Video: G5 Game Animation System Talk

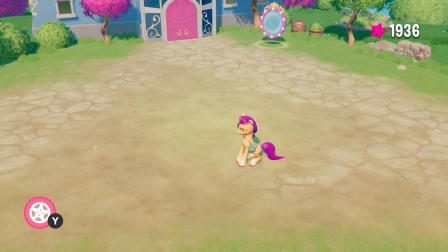With jumping is kind of weird with ponies, obviously, because, well, I mean, with any character in the game, honestly, given in real life, if you try to jump with speed, you can't really course correct. But in games, you sort of expect that to be the case when you control a character.
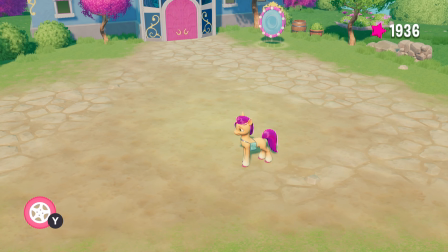That's just intuitive with player movement, with any game. So one of the challenges I had is, how do I like make that feel right in the animations? Because obviously we want the character to actually move in the direction, but how do I make the character animations feel like the action flows right? How it makes sure it doesn't feel like unnatural,
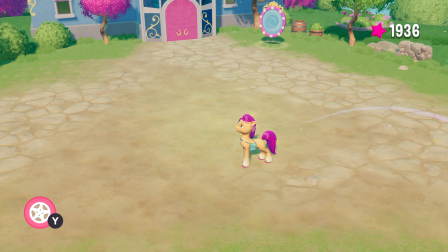like the character's just randomly starting to just drift a different direction without there feeling like there's an effort behind it by the character.
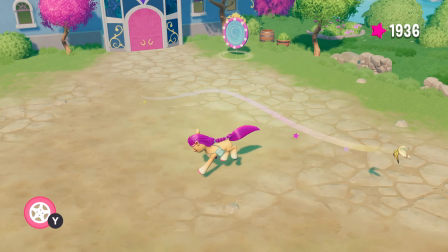So one of the first things is, of course, the head tilt, and I actually haven't talked about much about like the head direction, like where their head looks.
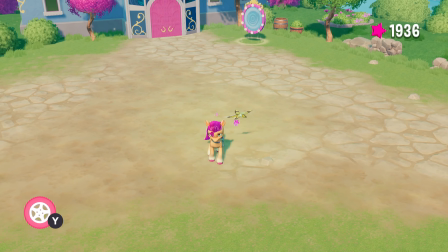I guess while standing still on the ground, you can see if I just like do a standing turn, the head turns towards where the character, or where you, the player, last input. So if I inputs the up direction, you'll see the character turn their head towards the forward direction before their entire body rotates in that direction.
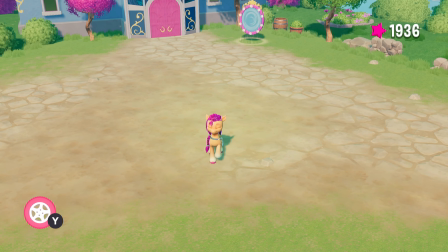And that's sort of just to help lead the character to where they are intending to go before the character has time to actually change their actual direction.
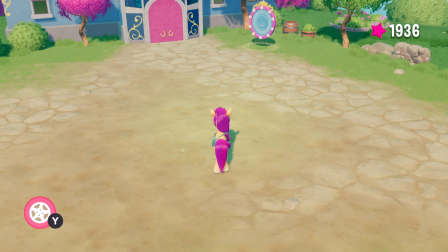Because in this game, you can't change your direction instantly. There is some time to it to sort of help smooth things together.
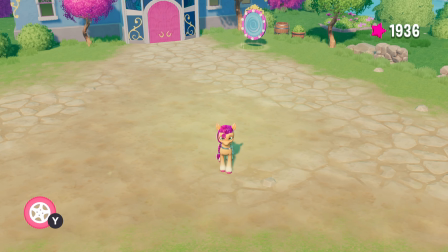And it's especially not very fast when you're like doing a standing turnaround like this.
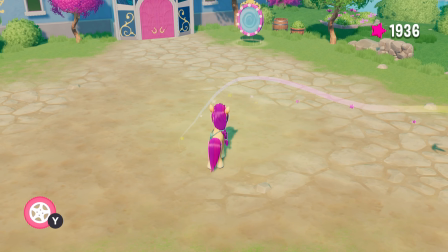And that's on purpose, because like if you're going slow on purpose, I might as well make the turning slower, because it's not like you're trying to go fast anyway, right? You're literally doing like a 10% analog stick input just to walk. So, but it does help show the head turn effect,
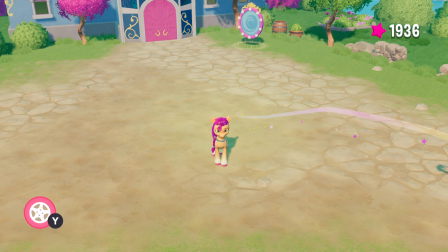where the character turns towards a direction before they actually turn that direction. Now, back to jumping.
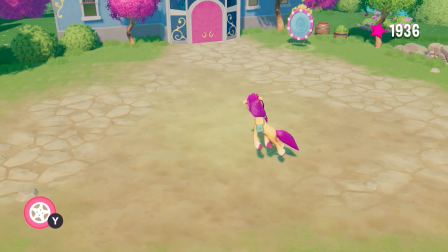You can see that effect also applying to your jumps.
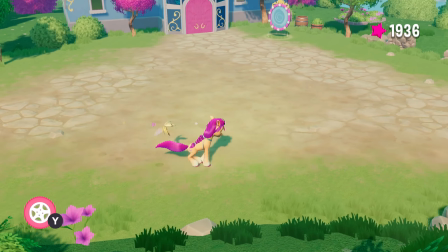It impacts nearly every part of your movement in this game with the animations.
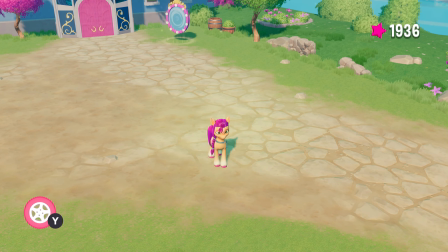So that's one of the important things, in my opinion, of making sure the character feels responsive and feels like they are putting effort into a direction the player is inputting.
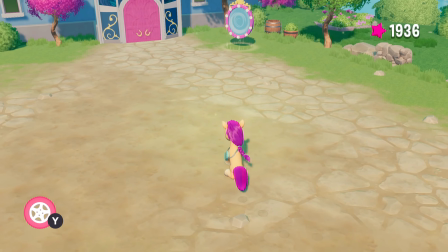Now, that's not the only thing, though, of course. So while jumping, you also might have noticed that the character sort of twists their body a little bit.
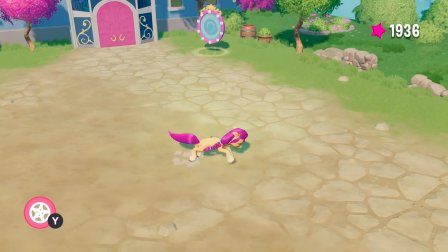Their like spine isn't perfectly straight. Their spine is bending the direction they are changing their direction towards.
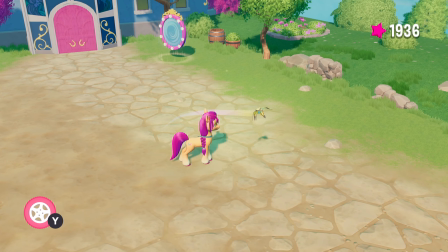And that's, again, just to add to that effect of the character putting effort into changing their direction. Even though it's a physically impossible thing to do in real life, it's a game, right? And we still need to sell that thing being possible, and that's how I'm doing that as well.
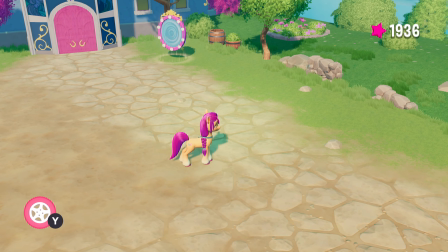But there's also one more layer I added to this. So while jumping, there is a standing jump animation and a standing landing animation, right? You can see the pose while I'm falling to the ground is the left front hoof is like pointing straight down, right?
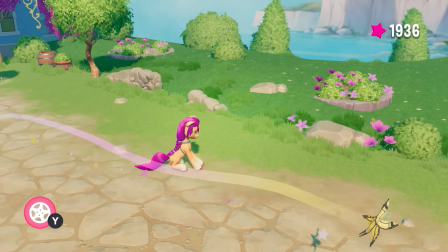But if I jump and start moving forward, you can see the front left hoof starts to lead forward a lot more
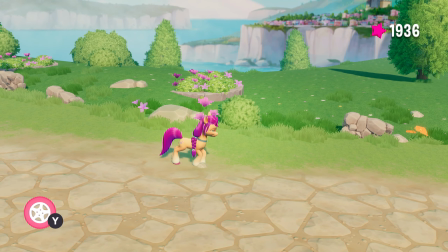because you're starting to move, so you're trying to make sure you catch yourself while staying in motion, right? But that also plays into effect when you're turning directions.
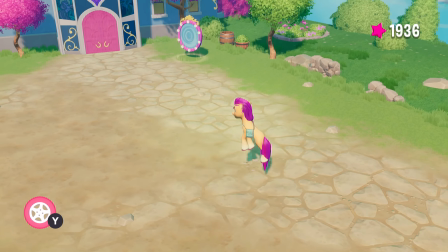Like if I do a standing turn around and then start to turn,
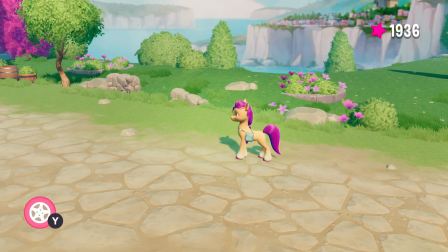you can see that the character suddenly starts putting their front hoof forward more to sort of feel like they're pushing themselves forward more.
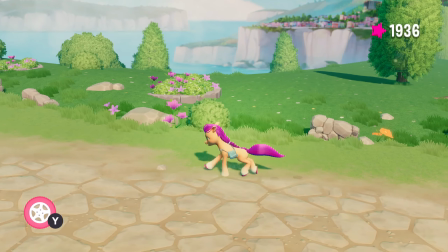It wasn't a fully intentional thing to do, but it was sort of like a happy accident that sort of helps sell the effect more of putting effort into changing directions in midair.
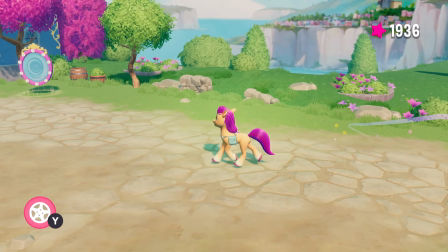Now there's another entire animation set that I haven't really talked too much about yet, which is the rollerblade animation set.
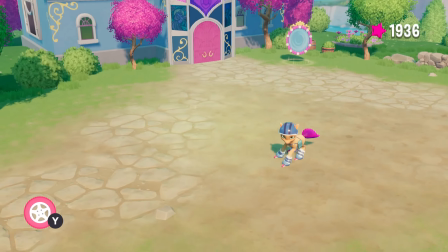This animation set is mostly different, in terms of the animations themselves,
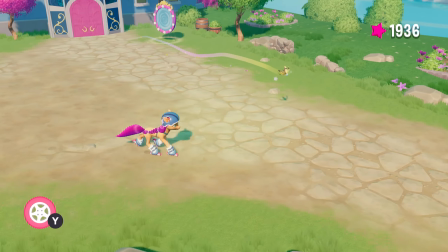obviously, but in terms of functionality, there's some similarities, but some differences as well with the animation system.
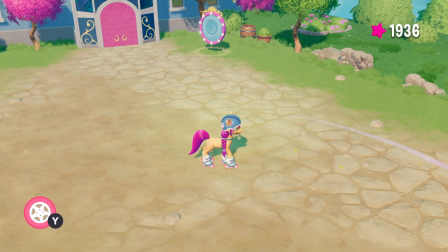One of the main differences is how the rollerblade acceleration works with the animation system. So when the character walks, the type of animation they play for walking depends on their speed strictly.